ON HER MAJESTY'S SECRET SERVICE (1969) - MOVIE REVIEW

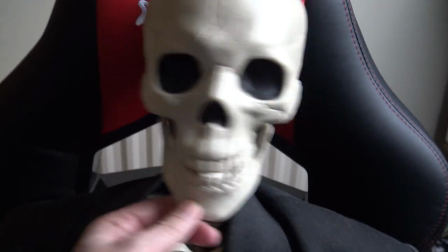[4:19]
Yeah, that bloody Blofeld. Proper bloody shithouse. Bald-headed bugger.
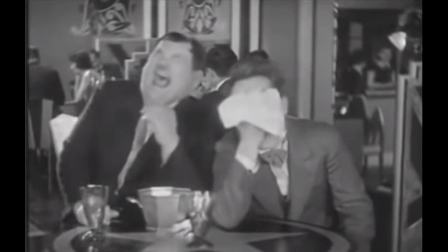He seems to be, like, more menacing somehow. He's more talkative.
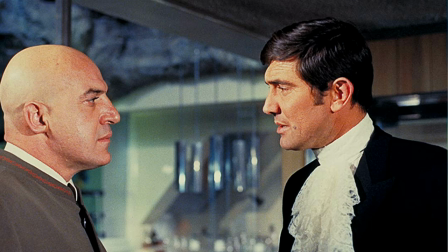[4:36]
So there's a lot more scenes with him, Ian. So I thought he was really good. straight away, right from the the titles of the Bond film. Probably the best title sequence ever. You say like hourglasses, sun going down the hourglass, this represents time going backwards.
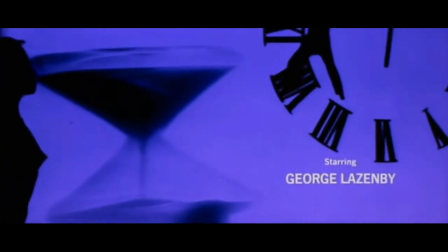[4:53]
Because you say photos from the Connery films, all the Bond girls and the villains,
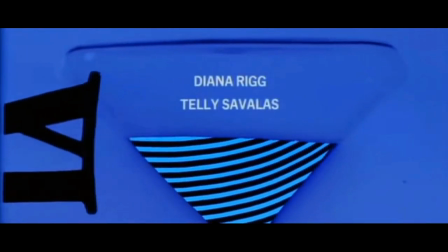[4:58]
with the sands of time going down, it represents like looking backwards.
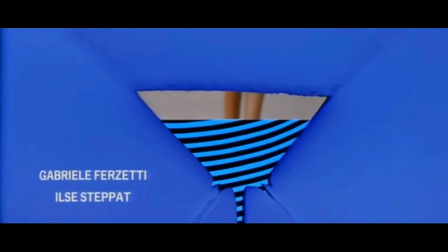[5:03]
You also say a clock that's going anti-clockwise. So it all represents going back in time.
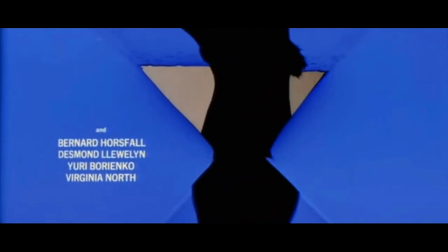[5:11]
And that combined with the theme from John Barry, it's probably my favourite title sequence. And the graphics are good as well. The girl's nipples stand out. It's sort of like a unique film that stands out on its own. I know there's references about Bond being married in other films.
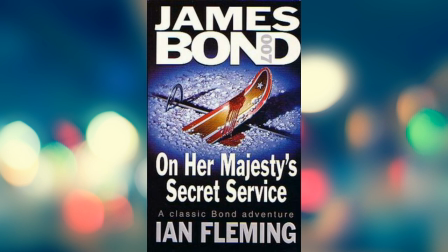[5:32]
But it's really like an oddity and this is classed in my opinion is the most authentic Ian Fleming novel.
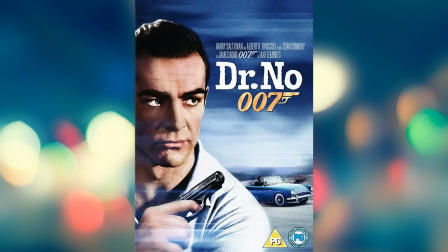[5:40]
I've read all the Ian Fleming novels and the early Connery films were a little bit similar.
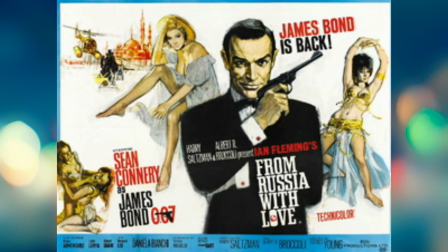[5:46]
Stuff like Dr Noam from Russia with Love where our class Honor Majesty's
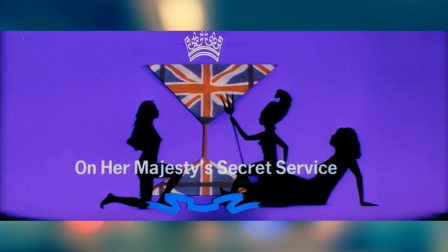[5:50]
Sacred Service is the most authentic Ian Fleming novel adapted to screen. And straight away you know this film is going to be like not like the other other films that you've just saying. Even right at the beginning as George Lazenby kind of winking to the audience breaks the the fourth wall by saying this never happened to the other fella. He looks directly to the camera. This never happened to the other fella. That kind of represents to the audience that you're about to watch something a bit more unusual. Don't expect it to be like other films. When he says this doesn't happen to the other fella he's refer it to Sean Connery. One of my favourite moments in the film is the skate cheers. It's in two parts actually. There's the beginning part and then Bond and Tracy are in a cabin where he proposes to her.
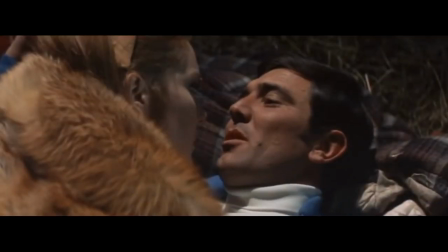[6:44] I know I'll never find another girl like you. Can you marry me?
Then it continues the next morning.
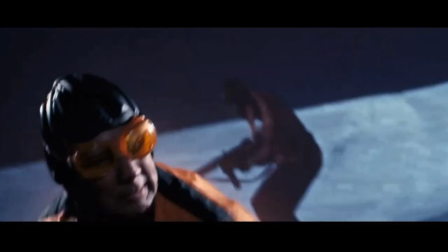[6:52]
The skate cheers. It's a very long extended skate cheers and it's one of the highlights of the Bond films.
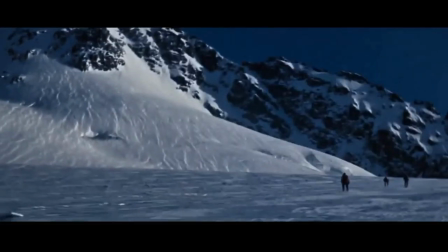[6:59]
It's brilliant the way it's shot. There's a great line where one of Blofeld's henchmen falls into this machinery.
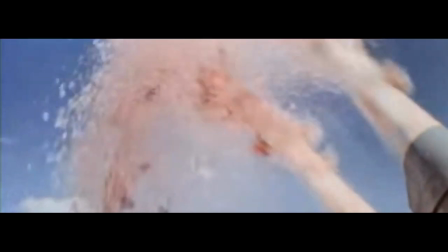[7:06]
There's a spray of blood and guts. George Lisenby has one of the best lines.
He had a lot of guts.
And there's actually a lot of good lines in this film. It's quite funny. Blofeld's lair's good.
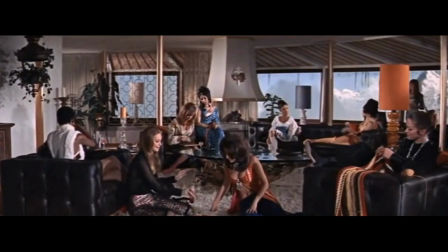[7:19]
You see all these women that are going to carry a virus He's planning on sterilising and going to hold the world to ransom. And there's lots of funny sayings when Bond's sleeping with some of the women. Oh, Phil!
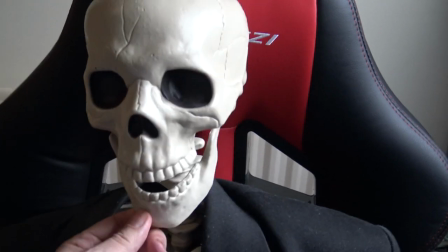[7:31]
If I was in Blofeld's lair with all that lot, I wouldn't want to bloody leave. I'd be there till next fucking Christmas.
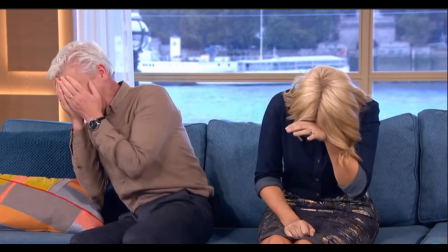And the song All the Time in the World, it kind of has like a double main-in as well cos they don't really have much time. His wife gets shot as soon as he marries her. and in the closing credits of No Time to Die you get that same song we've got all the time in the world
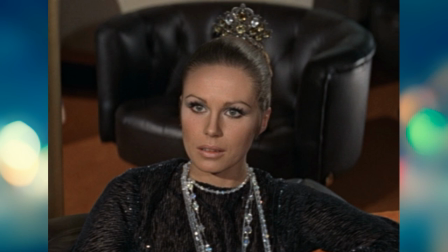[7:59]
if you notice with the girls in Blofeld's Lair Joanna Lumley
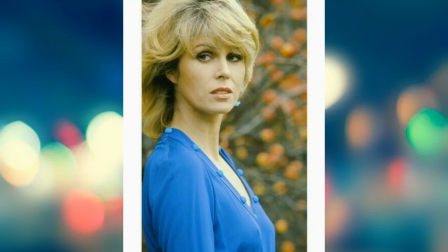[8:04]
is there as well she'd play Sapphire and Stale be in
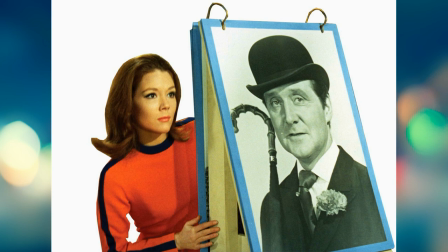[8:08]
the Avengers Diana Rigg was in the Avengers as well so this is like a romantic film as well it's almost like a love story the regulars are good as well Bernard Leigh is there he seems to have more to do in this film than all the others.